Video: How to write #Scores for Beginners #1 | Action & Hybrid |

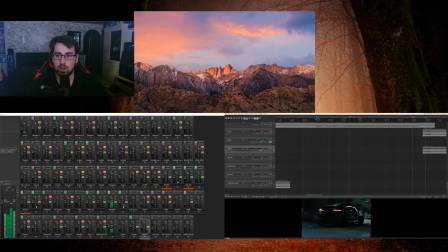This is actually also the start. Just to change the beat a bit. Now we have the rise and hit for the first time,
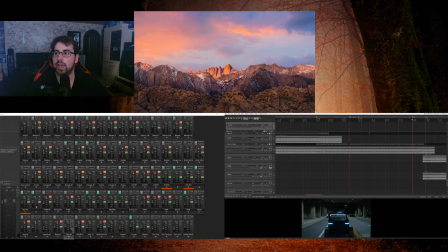which gives a transition. Okay, let's have a look at the rise and hit. We take... here it is. Find it. That's a rise and hit.
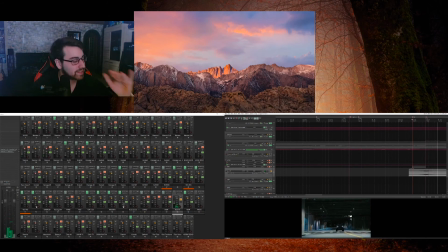I love this plugin so much. Rise and hit is a very cool thing because it always gives you the ability to make high, mid, or low transitions and bring one scene to another scene.
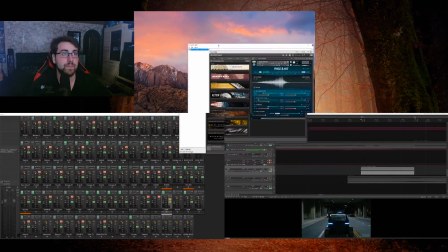We just take the original plugin and we can see here the curve, what it does.
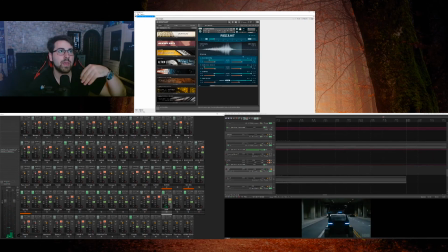And I really wanted something orchestral, an orchestral rise and hit.
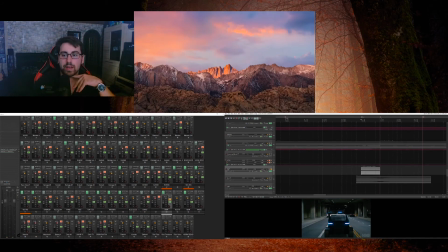And I definitely wanted him because we have the tension moment. So for me, the video is showing. It's now a crossover. And now we have the long distance. You have the camera from the long distance. You see the cars are coming through the curve.
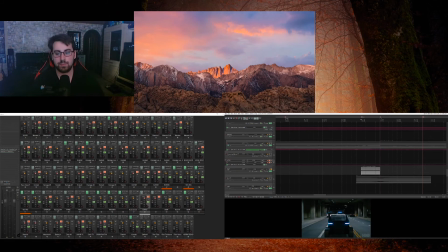And this is beautiful. This is a beautiful shot. And that's why we have this massive transition to get this huge picture. Okay, that's dump again.
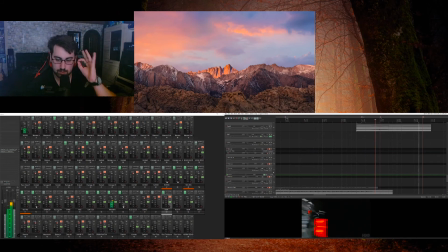And we have the that's now the idea, the one ostinato from the start. Add it with something like here we have it, the horns right now.
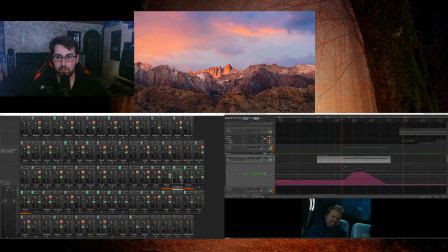Let's just listen. I picked the horns because they have something airy and spacey inside them. And I wanted to take advantage of
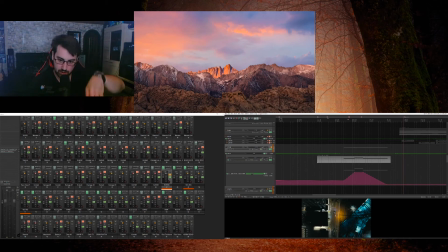that bird perspective, the down looking from the high side. I don't know how it's called in English. But I want to have these
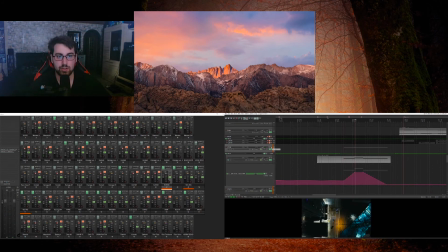top-down perspective, and this is also a very great shot, and that's why I take the horns and nothing else, because it sounds very, very airy. By the way, it's also the horns from Sound Iron.
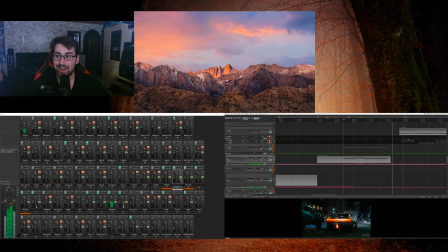And we have a crossover, and now it's something very special,
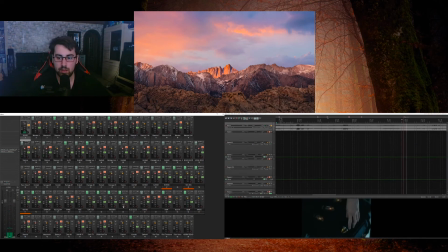because now we are going into the gun part. And this is a beautiful part, because now we take advantage of electric plugins, more electric, I mean synthesizers and everything.
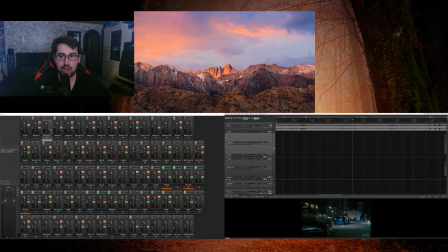This is now very important. So we have again a transition, You see? It's a rise again.
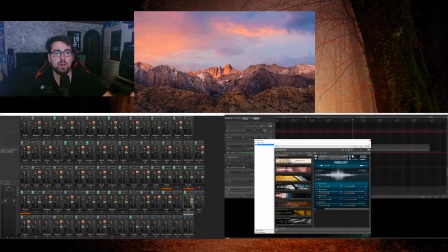And for here, I wanted a rise and hit, which actually is kind of electric.
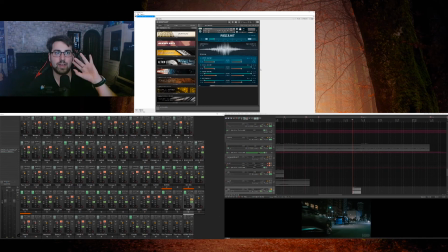It's like hybrid. And it's not to continue. It shall stop here in the middle, because it should lift you to somewhere and then stop.
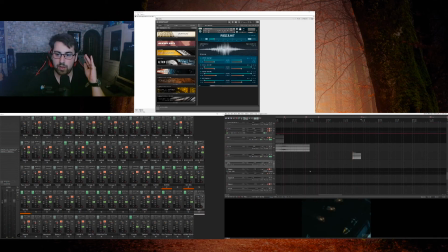And that's the part where the opposite of it, where the guitars are striking.
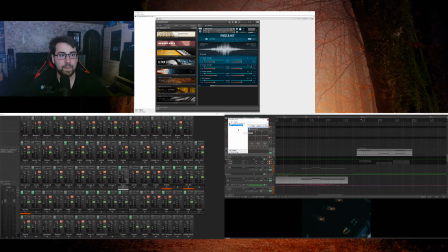Are they here? Yes, they're here. Okay, let's have a look. It's a rendered version. There's a guitar. Let's see what we used for the guitars, because it's so long ago.
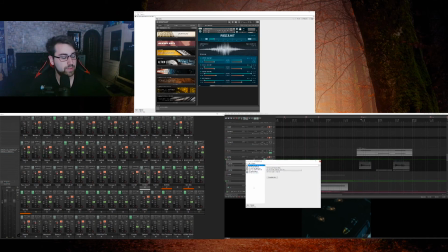I don't know what I used. Okay, we have the STL Tonality Will Putney suit.